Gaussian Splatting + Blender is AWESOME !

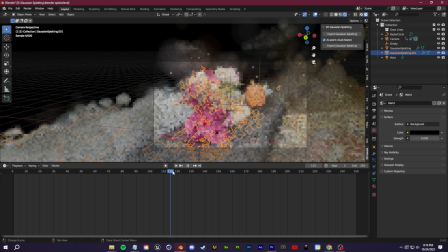(12:24)
So my recording software may be a little bit stuttery, but there you go.
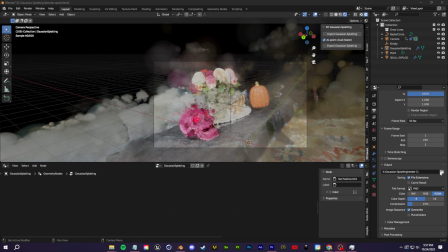(12:28)
So we'll just go over to our output settings and we just need to go over here to outputs and create a little folder for where we want all of these frames to output to.
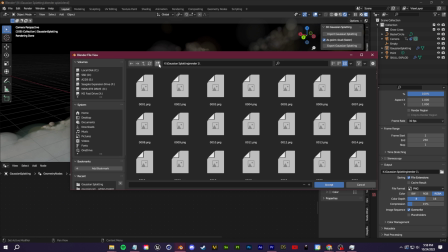(12:36)
So I already set up a folder. You can just click here to create a new folder and place all of the rendered images into there.
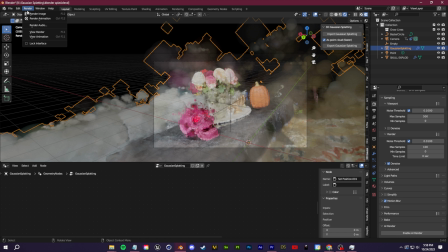(12:42)
Once you've done that, just render and render out your animation.
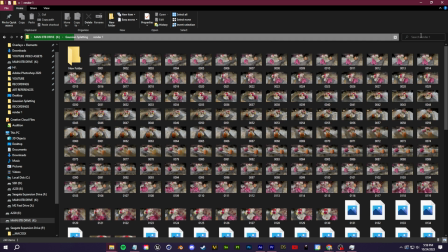(12:45)
So once you have rendered out all of those frames, let's actually bring this back into our editing software to piece this all together.
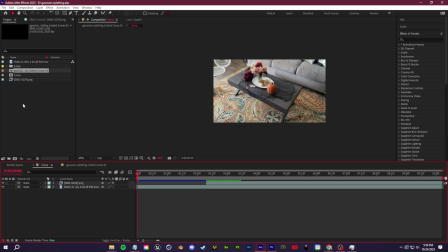(12:52)
I'm going to go back into After Effects and in my project bin, I'm going to right click and I'll go to import multiple files.
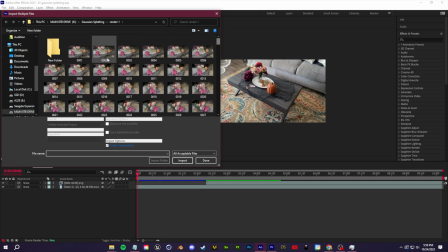(12:58)
We're going to find wherever we set up that render from Blender and just select the first frame and click import and then I'll click done.
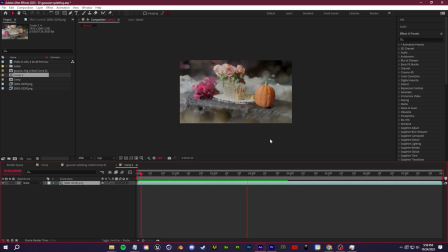(13:05)
So here is my render. From here, you can add any color correction. You can add glow.
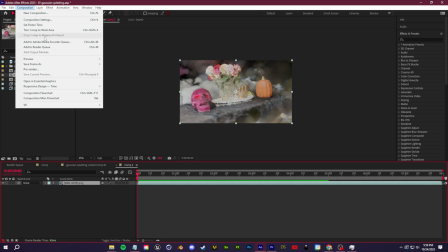(13:09)
What I did was I went up to composition comp settings and I just added a bit more time to this comp.
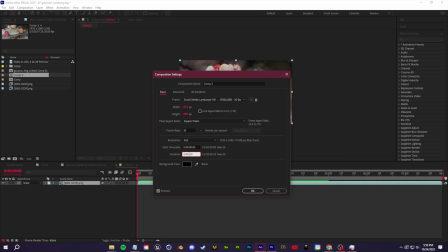(13:15)
So maybe like 15 seconds for the duration.
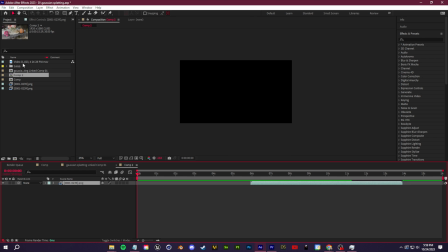(13:18)
And from here, I can just drag this over and then drag in my original video clip that I took off my phone.
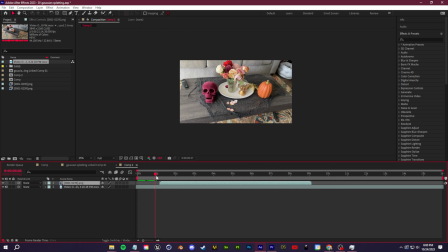(13:25)
And I can make a little transition where it goes from our normal video footage over to our rendered Gaussian splat. And I actually did this in Premiere instead of After Effects. You can do that with a little dynamic link.
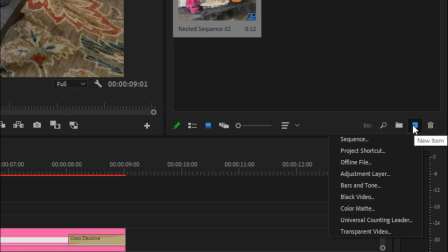(13:37)
So you go to Project in Premiere, you click this little button in the bottom right and you create a transparent video.
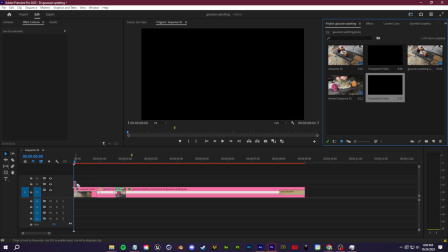(13:41)
Once you've done that, you drag the transparent video into your timeline and just expand it a bit.
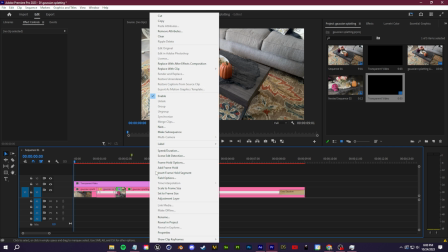(13:46)
And then you can right click on this and click replace with After Effects composition.
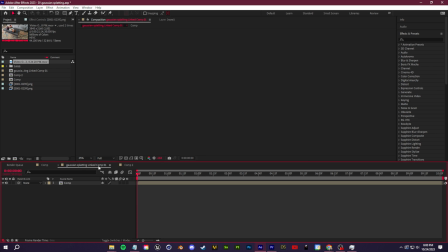(13:51)
That'll give you this linked comp right here. So you can see Gaussian splat linked comp.
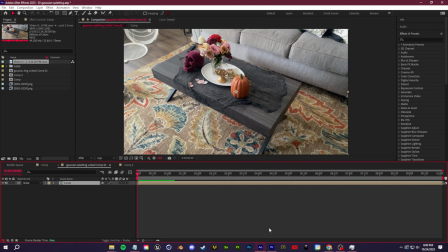(13:56)
You just drag in the composition that you set up from After Effects into there. And now you'll be able to see everything in After Effects in Premiere.
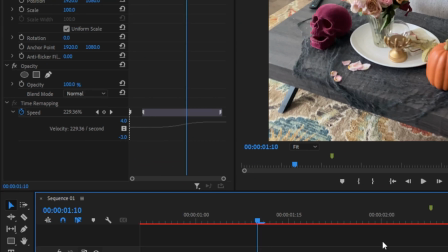(14:03)
And from here, I just did a little bit of speed ramping just so that it sort of picks up speed right at the end.
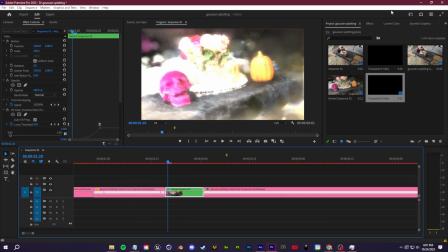(14:09)
And then I also added a little flash transition from my transition packs, which you can find on my website. This one is from Speed Demon 2.
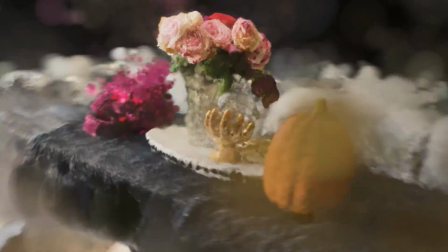(14:15)
So that we get this sort of all-in-one motion, fast swivel flash from real life into our Gaussian splat.
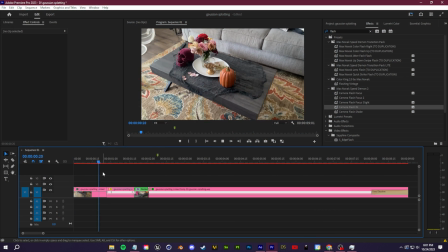(14:23)
So I hope you guys have enjoyed this video. I think Gaussian splatting is awesome. Just seeing what people are doing in Unreal and Unity. I'm excited for things like this to trickle down to Blender. Very fast workflow and you get a really cool effect and transition that you guys can use for your video.
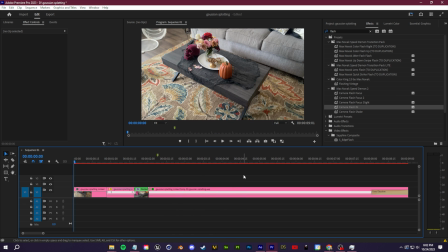(14:38)
As always guys, thank you so much for watching. Thank you so much for supporting and I'll see you guys in the next one.